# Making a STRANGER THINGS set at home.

This right here is a coffee from Brandywine. It's called Demogorgon. And obviously, if you love Stranger Things like I do, I saw this and immediately I knew I had to make a Stranger Things inspired reel. I'm gonna show you what I created, then I'm gonna break it down, so maybe if you have a similar idea for something else, it might help you just kind of figure out how to do that. So without further ado, let's play that reel.
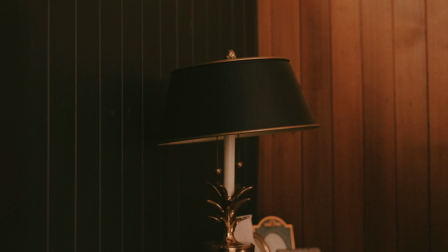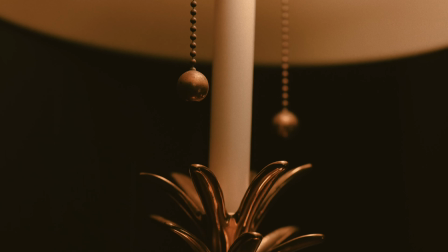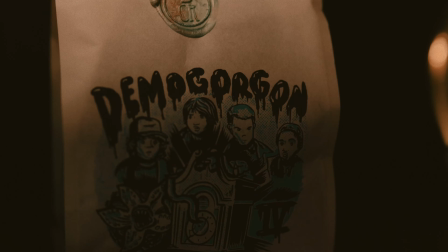So obviously it's not perfect, but I think it really captures the theme of Stranger Things. We have a key element, which is the light flicking, some Demogorgon sounds in the background.
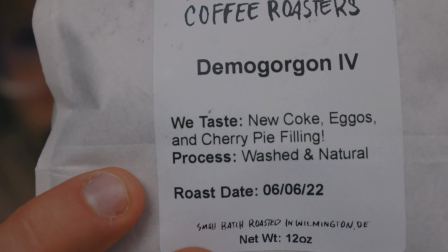One of my favorite things about this coffee is the tasting notes. New Coke, Eggos, and cherry pie filling.
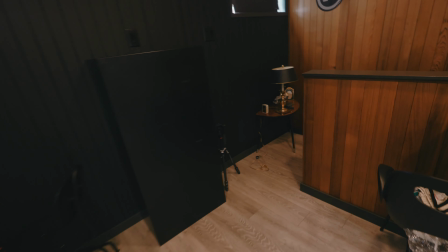Elle would be proud. To do this video, I literally used just this small table in this corner. But you just need a couple of small things to really sell it. I'm just gonna quickly walk you through some of the props that I use for this, which you probably have lying around your house. And it's not so much that you can copy this, but it's so you can start thinking like this to create something that maybe you want to create. That's not Stranger Things, but it could be something else.
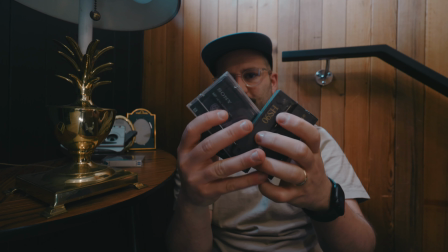Anyway, we're doing Stranger Things, so obviously I had some tapes here, some Sony tapes from camcorders and stuff like that.
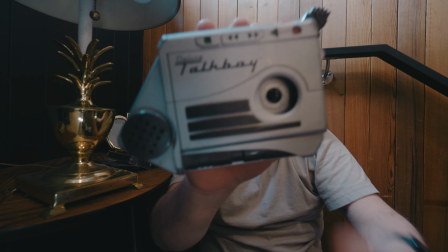Definitely goes with the vibe of the show. Threw those on here. Talk Boy. There isn't actually a Talk Boy in the show, but it suits the vibe. And come on, anytime you can throw this Talk Boy in a video, you do it. Threw a couple of old school picture frames in here. Bonus points if you actually have pictures in them. I knew they weren't gonna be the focus of my video, so I didn't bother it. I'm not trying to shoot a new movie here. I'm just trying to make a short video that the viewer gets, using key elements from the show to quickly get across your point.
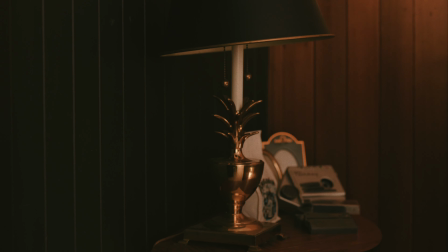The main sell of this video is the flickering light. That's the biggest giveaway that it's a Stranger Things. That's what really sells this whole thing. While you might think you can just turn on and off the light, that would be a good way to do it. But sometimes you need the light to flash a little bit faster. This is the Aputure MC, and I highly recommend if you make content on the internet, this is the one for you. It has built-in effects, and then I use faulty bulb and lightning. Lightning worked better for this application because it's a little more sporadic and fast.
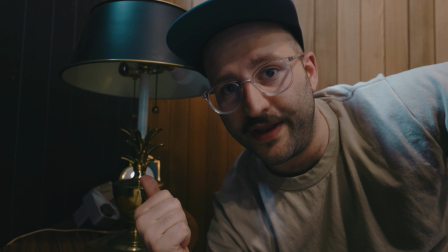All I did was just take this light, throw that up there, and boom, you've got your strobing effect.
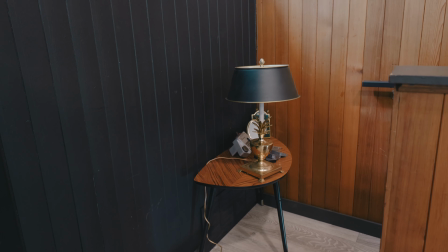From here, you've basically got a table in a corner and not really selling much.
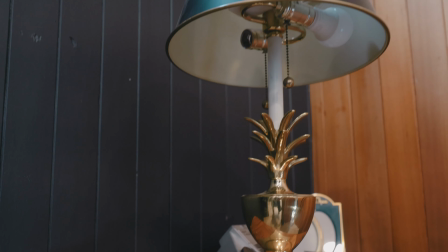But the moment you move into something more towards like a 50, then you get this shot. You're starting to get the idea.
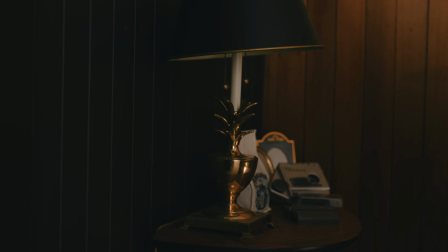You don't need a whole set, you just need a piece of one to get your idea across.
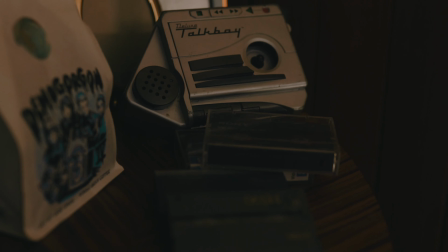After you've done your main establishing shot like this one, then you can move into the details.
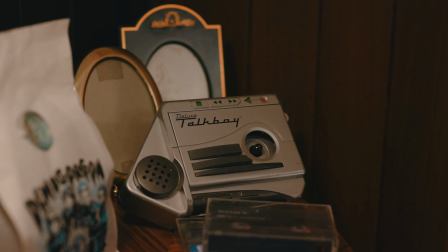The details are going to add more to your story and create the illusion that you're actually in that environment. Showing the light bulb itself, and I did that by cropping out the top so you couldn't see the Aputure bulb, and then moving up and down of the base of the lamp itself. So then we get to our main shot. And here, all I wanted to do was have the Demogorgon appear just like it would in the show.
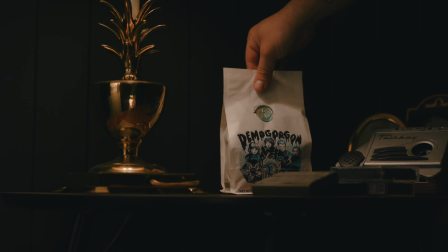And this is a really easy effect. I put the bag down, took away the bag, and then played the clip in reverse. So you get this.
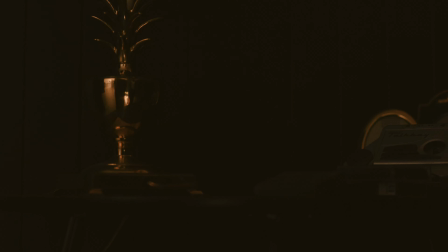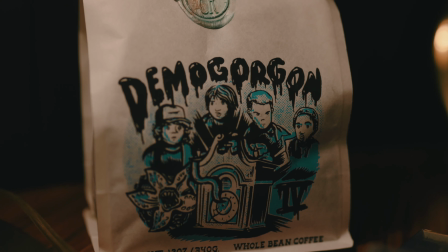Then we just do a quick close-up of the bag and we call it a day. Not really. Now for the sound effects. Arguably the most important part of this whole thing.